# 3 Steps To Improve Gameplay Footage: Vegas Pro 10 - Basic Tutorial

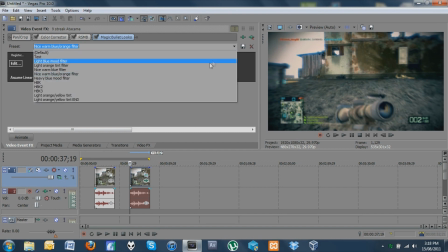You know, you can get slightly different colors, and I've got a few presets here for different looks and stuff, but
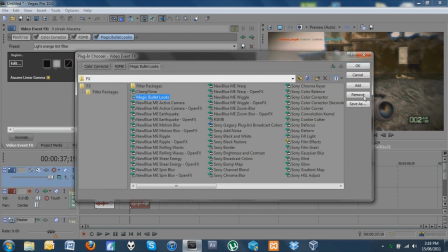what I'll show you is just to get a basic kind of cool, I guess,
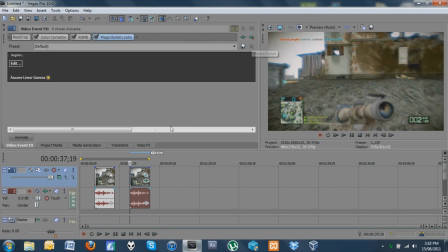sort of gloomy appearance. Okay, so let's just click somewhere here.
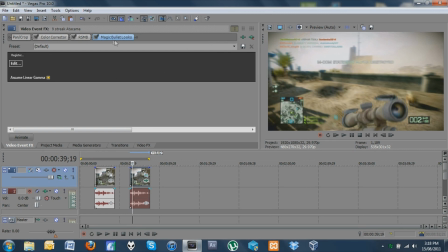Right now, once you've loaded it in, and I'll leave a link in the description to where you can get this from,
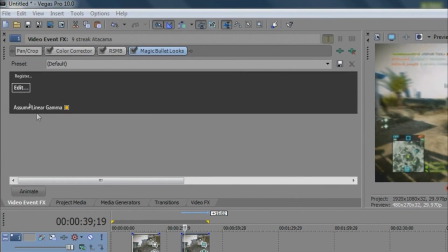but once you've done all that stuff and installed it, load it up into your clip, hit edit, and it'll bring up this little looks builder.
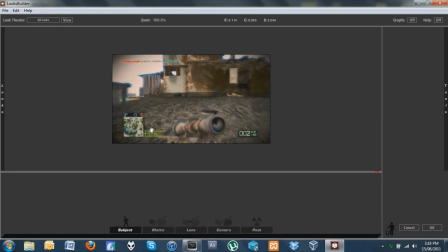Okay, so here's where you can see what's going to happen. All right, so first thing you want to do, come down here and click on post, and then just along the side here, see if I just move my mouse where it says tools, a little thing pops out.
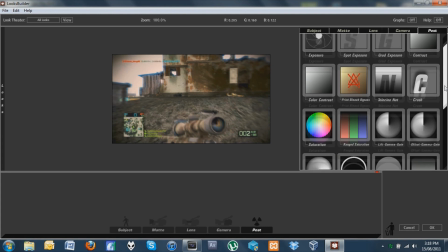Okay, so then we want to go, first thing, and we want to change curves.
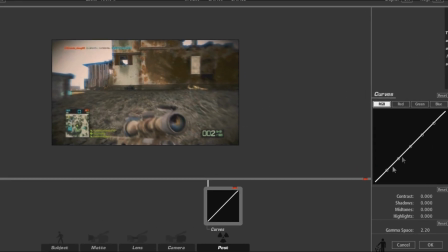So we'll just drag that into here. And then it's got these points where you can basically just drag into different lighting.
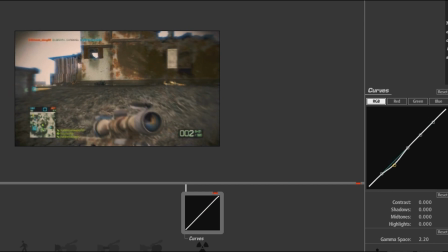So this is the first thing, just to set up your lighting. So down the bottom here, you can kind of do this. You notice it's getting very, very dark, so you don't want to have it too much, but maybe just a little bit. And then the top one here, so it's just going to change the overall lighting. But again, don't want to go too nuts because it will look fake if you do that.
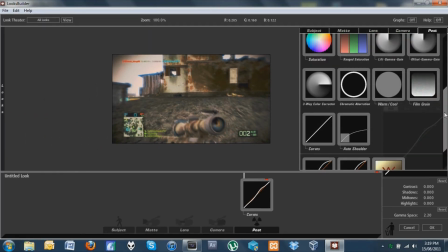Okay, so it's that one. I'm going to go back to tools, and I'm going to do lift gamma gain.
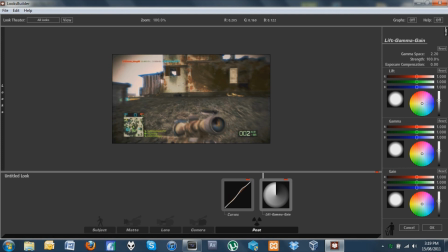Now this is your color set points. Okay, so the top wheel is your lift.
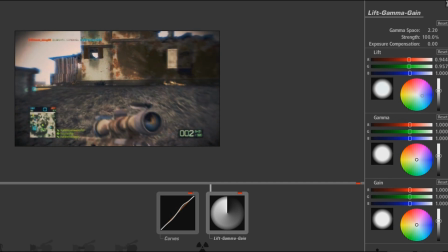So if we put that all the way to the blue there, like that. Okay, so that gives you that gloomy blue look, and then you've got the gamma.
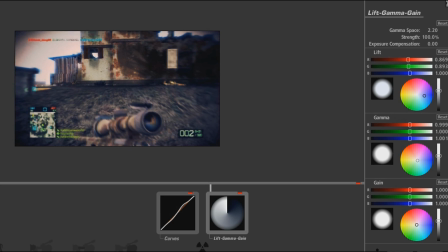So this one, I mean, this one's up to you, but I usually like to sort of put that into the light blues, just to give it a little bit more flex on top, like that. And then the bottom color wheel is your gain. Now this is the one where you want to contrast the color. So, you know, blues go well with oranges and yellows and stuff.
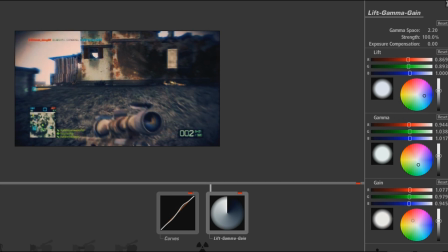So if you put this wheel, if I put it into the oranges, see how it just kind of lifts that color up a bit. If I go into the yellows, it's changed. You know, so you can do whatever you want, really. But I'm going to put that slightly into the orange. I'm just going to take that first wheel back a smidge. I don't want it too dark, like that.
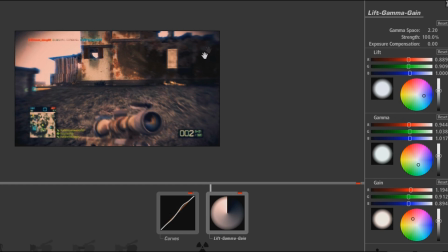Okay, so that gives you this kind of cool blue-orangey effect. Okay, And then you want to go into lens. So you click lens, go up to tools,
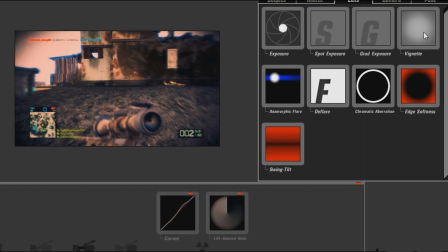and you want to hit vignette, okay, and drag that down.
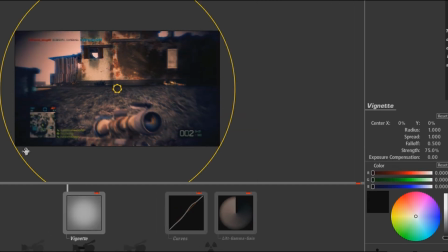Okay, already you notice the cornices have gone black. Okay, so with your click, you can just change exactly how much of it you want. You know, if you want it centered right there,
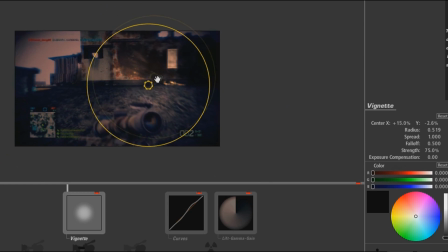and then you can move this anywhere you want. So if you're trying to, you know, make something stand out or whatever, you can center it, do whatever you want.
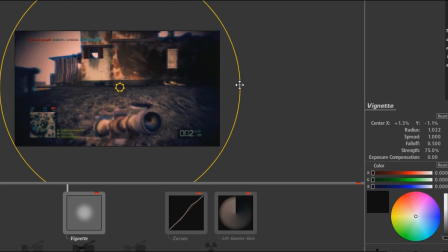But in this instance, we want it centered for the gun. About there, looks good. You've got a few options over here. Generally, the one I use is your strength. Obviously, it means exactly that.
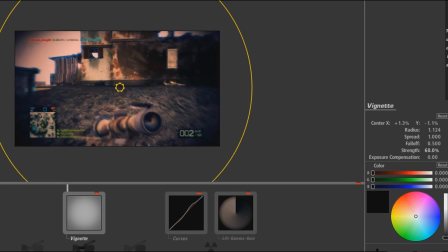More is darker, less is not as dark. So put that on whatever you like.
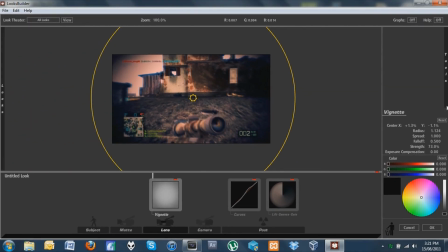Alrighty. Then you want to do lens again, and you want to go to edge softness.
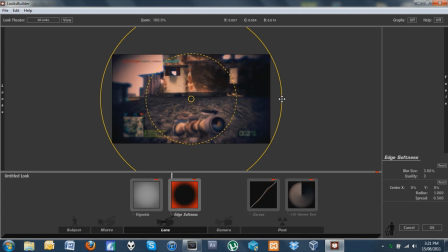Drag that in. Okay, now this one is really cool. So this basically gives you a radius on blurring the edges, okay? And again, you can change the amount, you can change where it's located if you want to blur out certain things or whatever. One thing I will
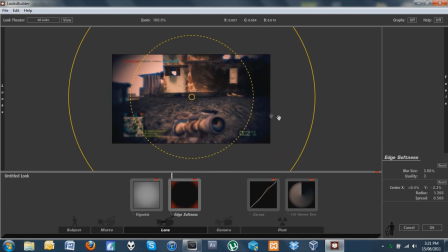point out is you don't want to have it too blurry around the edges when you're using RSMB, at least on console anyway.